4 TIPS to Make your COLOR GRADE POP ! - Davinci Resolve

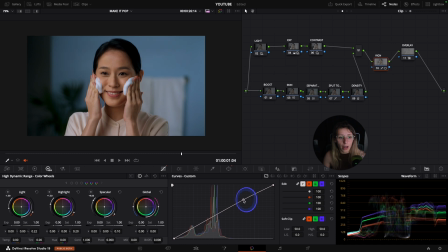(11:59)
I'm going to create a point and I'm going to raise everything okay now that I have raised everything my character is a bit more lift up and so then is a bit more dissociated from the background we're going to right
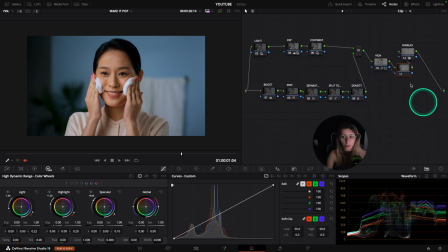(12:14)
click go to add node add outside node so then everything outside the node is affected and so we're going to create a point in our curve and go down and so here then I'm just gonna show you this is without
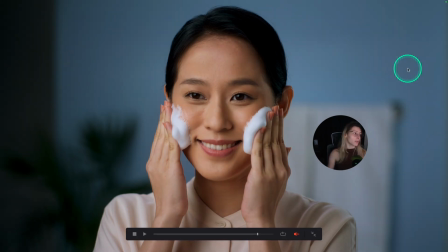(12:29)
the vignette and this is with the vignette so we have something a bit more poppy
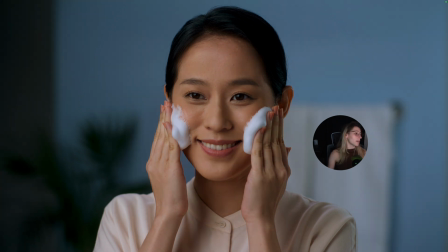(12:33)
going on and that is a bit more eye-catching.
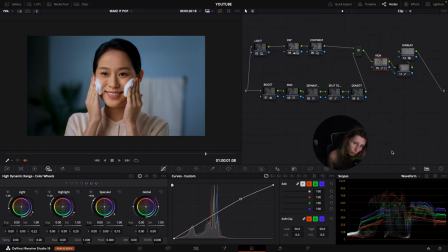(12:38)
So now that we have done all the strategies on this character that was our guinea pig we're gonna go to this other shot that is a bit more lifestyle i mean this one is a bit more beauty so it's already from
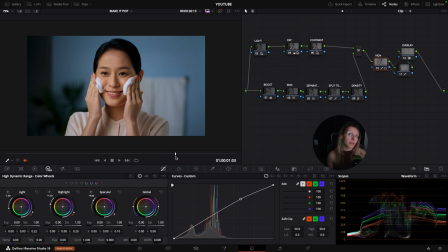(12:56)
the get-go is easy in terms of color separation and in terms of making it pop because i mean it was designed this way so
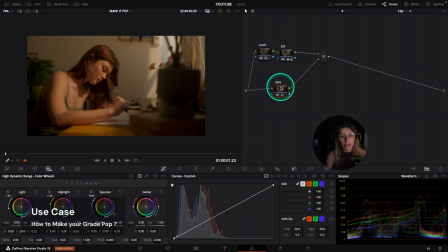(13:07)
um what i can do right now is that i want to create more separation in the frame what we can do is that we can create split tone to have a more harmonious image and also to have this image
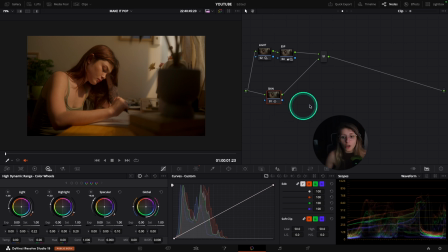(13:22)
be more poppy thanks to this harmony. So for that we're just going to create the split tone after the skin. We're going to go to our curves, go to our reds. I'm just going to create a point and I'm going to tone down my reds to have something a bit more cyan in the shadows.
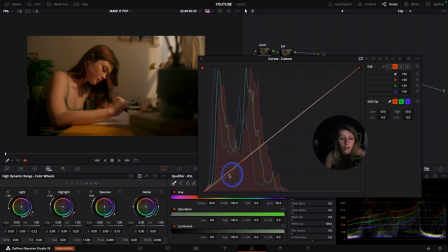(13:40)
So if you see it's very nice because it's delimiting our shadows
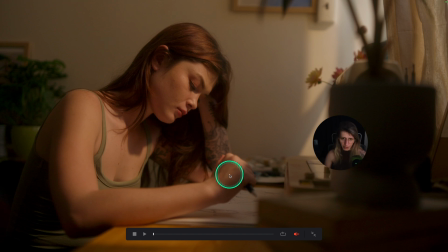(13:46)
and so then like we have way more separation going on which is great
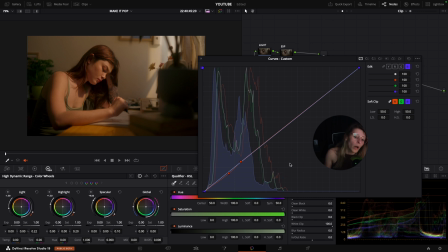(13:51)
and i'm gonna do the same as what i've done with the other shot i'm just gonna create a point for blues so if you want to fix it on your linear curve you just press alt and after you can slide your point.
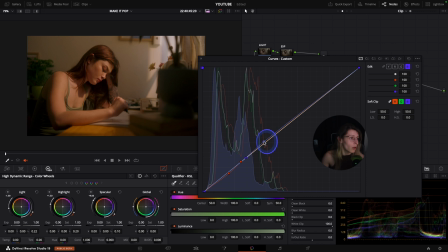(14:10)
I'm just gonna put a tiny bit of blue in the highlights but really tiny to have something a tiny bit more clean, something like this. Also maybe I'm gonna remove a bit of red just to have a very nice white.
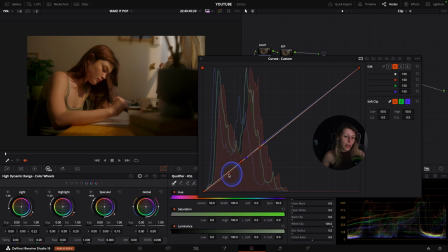(14:27)
It's gonna really help my separation. So if you're a bit lost with split toning and you don't really know what's going on my advice is to start first with the shadows the shadows are actually
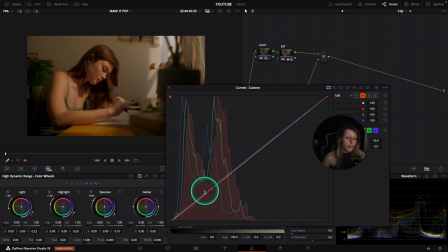(14:43)
easier to do you just create a point in the second square of your curves and you just go down with your reds most of the time it will create cyan shadows when you remove some red and
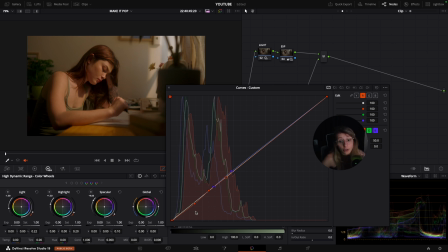(14:59)
so you already have nice shadows going on for the highlights it's a bit more complicated because you need to identify what kind of colors are prominent in the highlights to either remove it or to enhance it.